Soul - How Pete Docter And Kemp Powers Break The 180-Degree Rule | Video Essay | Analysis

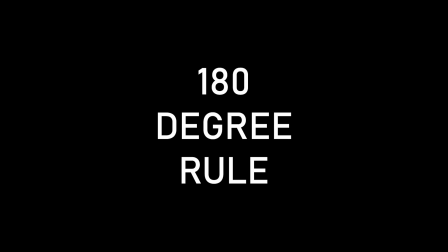0s
180-degree rule.
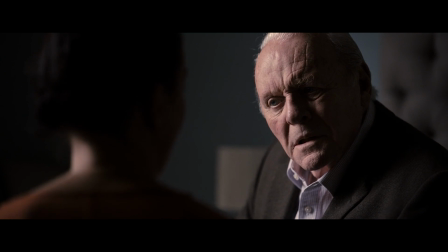1s
One of the most fundamental rules in the entire scope of filmmaking, it is mostly used in a conversation between two characters or sometimes even objects.
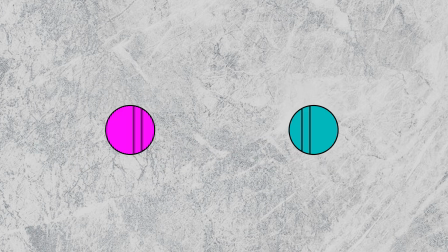10s
So what's the 180-degree rule? Consider two characters facing each other and draw an imaginary axis joining them. The 180-degree rule tells you that the camera can only be placed on one side of the axis and throughout the conversation, it cannot cross to the other side.
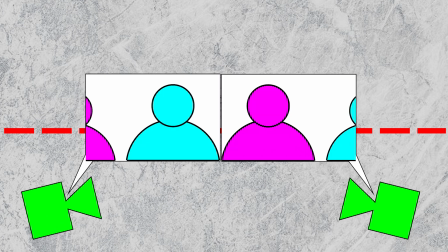25s
The only reason for the existence of this rule is visual clarity for the
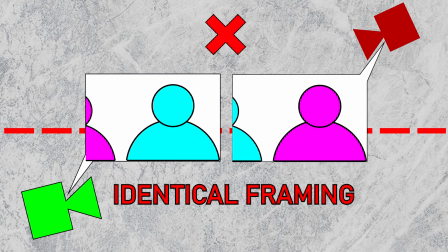30s
audience to differentiate between the placement of the characters with respect to their surroundings. But this rule has been broken by multiple filmmakers.
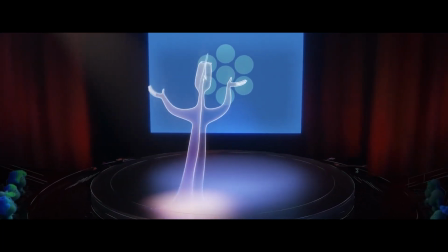38s
Some of the most famous examples are the scenes from The Dark Knight.
Even to a guy like me, that's cold.
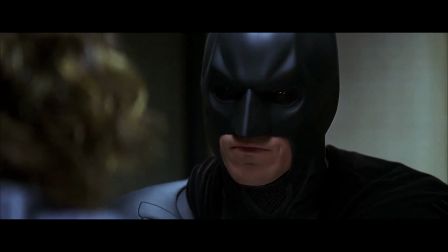44s Where's Dent? Those mob fools want you gone so they can get back to the way things were.
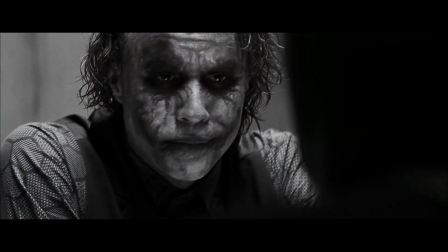50s
The Shining.
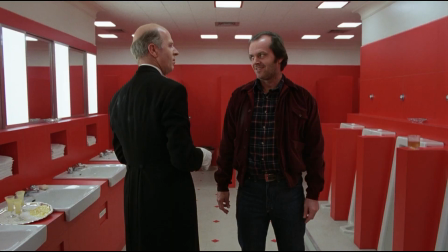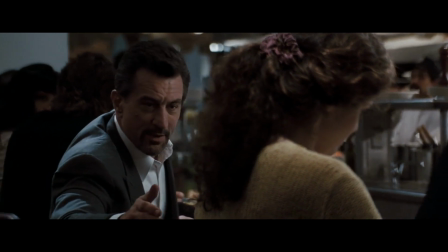56s
And Heat.
I didn't mean to be rude. I didn't recognize you.
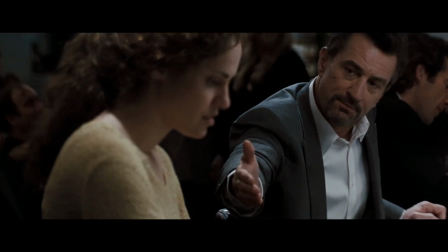62s I work in metals. I'm a salesman. My name's Neil.
To break the rule, you have to follow one step.
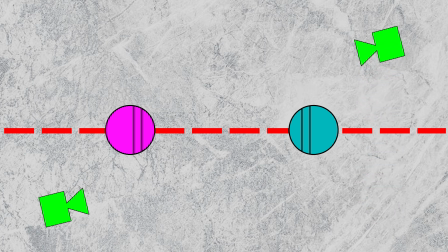71s
Cross the line and place the camera on the other side of the axis. But this step has to satisfy various logical arguments.
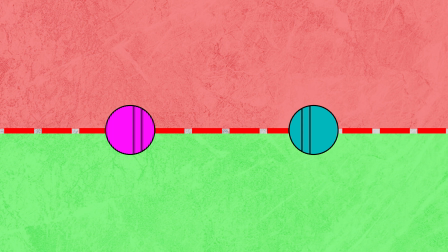78s
Usually, the two sides along the axis are of metaphorically opposite significance.
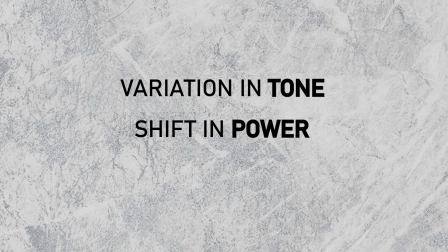83s
Either it's the variation in tone, the shift in power, or even the change in characteristics.
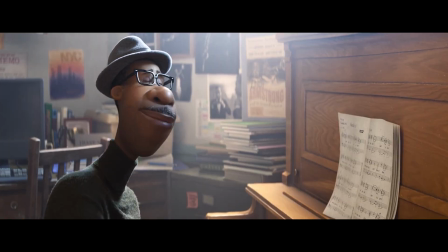88s
So the scene in question is from Soul, where the lead character, Joe the pianist,
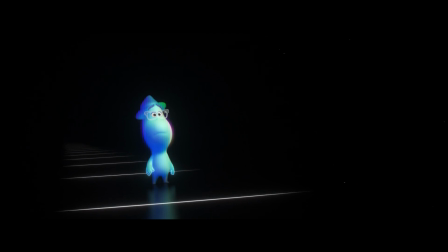93s
has fallen down in a manhole and his soul is heading to the great beyond or the afterlife.
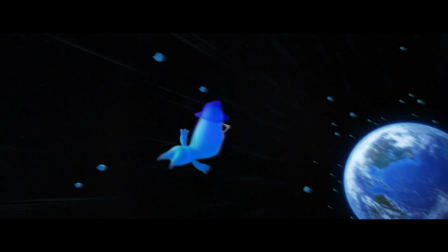98s
But he wants to get back to Earth and fulfill his dream of becoming a great musician.
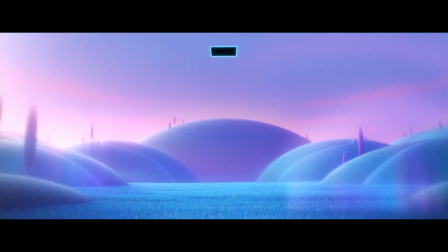103s
In the process, he ends up in the great before, or the pre-existence, a place where unborn souls are prepared for life.
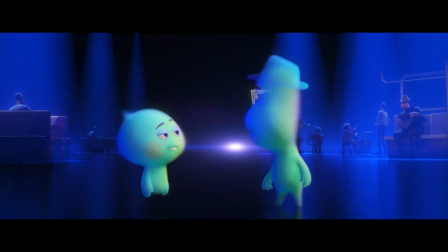110s
He finds a cynical soul called 22 who is reluctant to head to Earth.
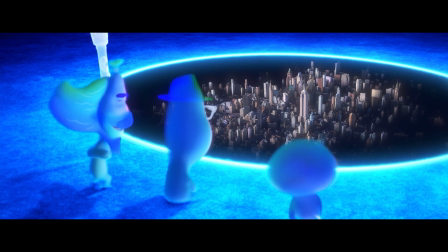114s
Somehow Joe finds a way to get back to his body but accidentally carries 22 along with himself.
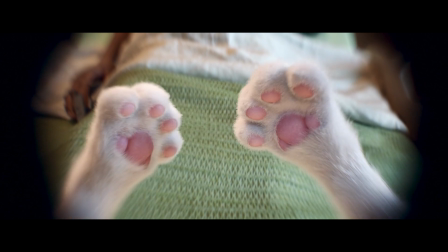120s
And Joe's soul enters the therapy cat and 22 enters Joe's body, which causes a great dilemma.
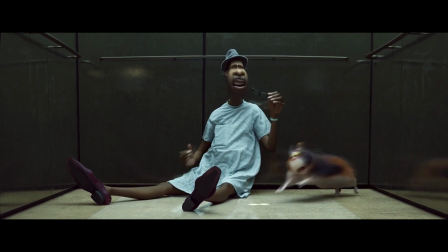126s
The communication between Joe and 22 is through their soul's voice, while their communication with the other humans is through their mortal body's voice.
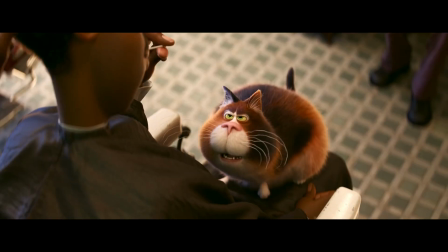135s I like being in the chair. Hey, get your head in the game. Ah, little chainsaw.
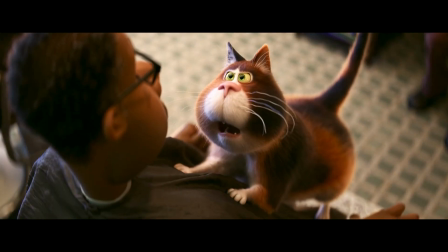139s You need to settle down. If you keep this...
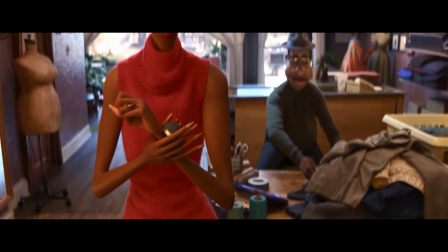143s
Now is the time to introduce another character in the picture, Joe's mom Libba, who has been insisting him to quit his dreams and financially secure his life.
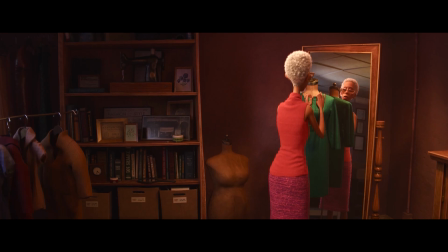152s
Now getting to the scene, Libba is visited by her son and the therapy cat, whose bodies contain the wrong souls.
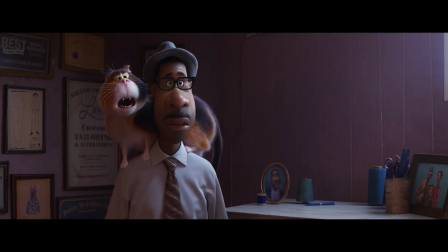158s
Joe has to convince his mother regarding his passion for music, but Joe in the cat's body has to instruct 22 in Joe's body to get the message through.
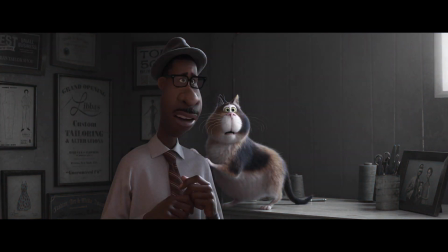166s
So what happens is this. Joe tells the message to 22 and 22 in turn tells Libba whatever he has to speak.
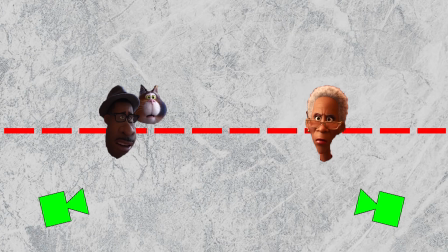173s
Before they start convincing, the camera is placed on this side of the axis. But as Joe starts speaking, the camera simply moves to the other side without a cut and look at the result.
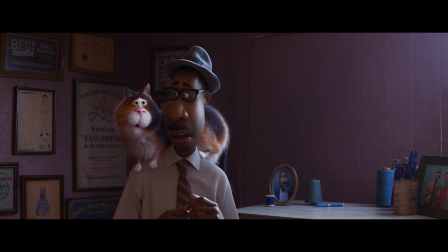183s Repeat after me. Mom, I know we've had some rough times, but you're right.
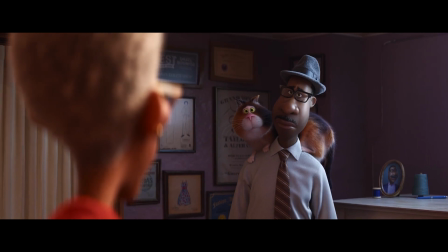190s I can't be truthful with you because it seems like no matter what I do, you disapprove.
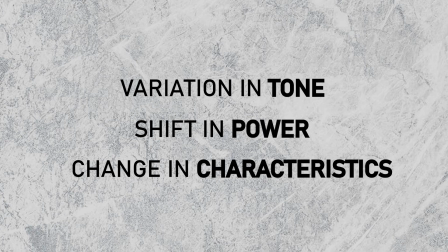196s
Pete Docter did a very smart thing by breaking the 180-degree rule. Not only did he fulfill the logical requirements of the rule, but he also did something more.
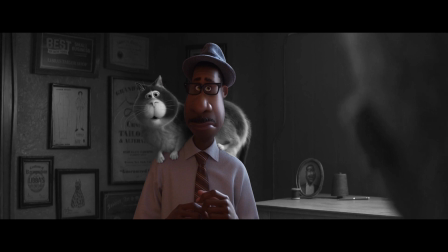204s
Rather than Joe dictating the message and 22 acting as a medium, he removes 22's dialogues from the picture and switches perspectives.
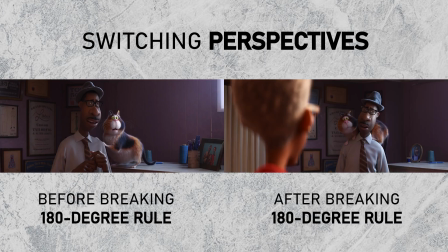212s
Now we are looking at Joe from Libba's perspective as Joe speaks on his own. And throughout the rest of the scene, the camera does not switch sides.
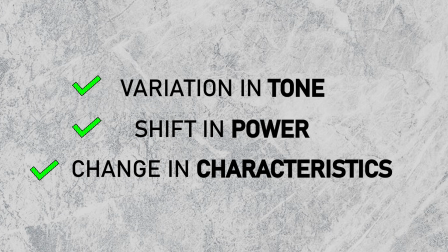220s
Pete Docter has not only exhibited the shift in tone, power and characteristics, but also the change in perspective, and that's masterful filmmaking.
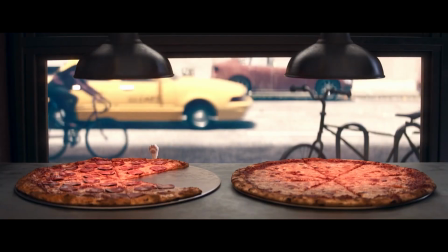229s
Next time you watch a movie, notice these small things that are creatively manipulated,
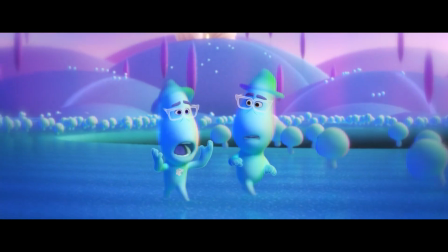234s
bent and broken, because great filmmakers often love to do that with rules. As Jim Jarmusch once said, this is filmmaking and there are no rules.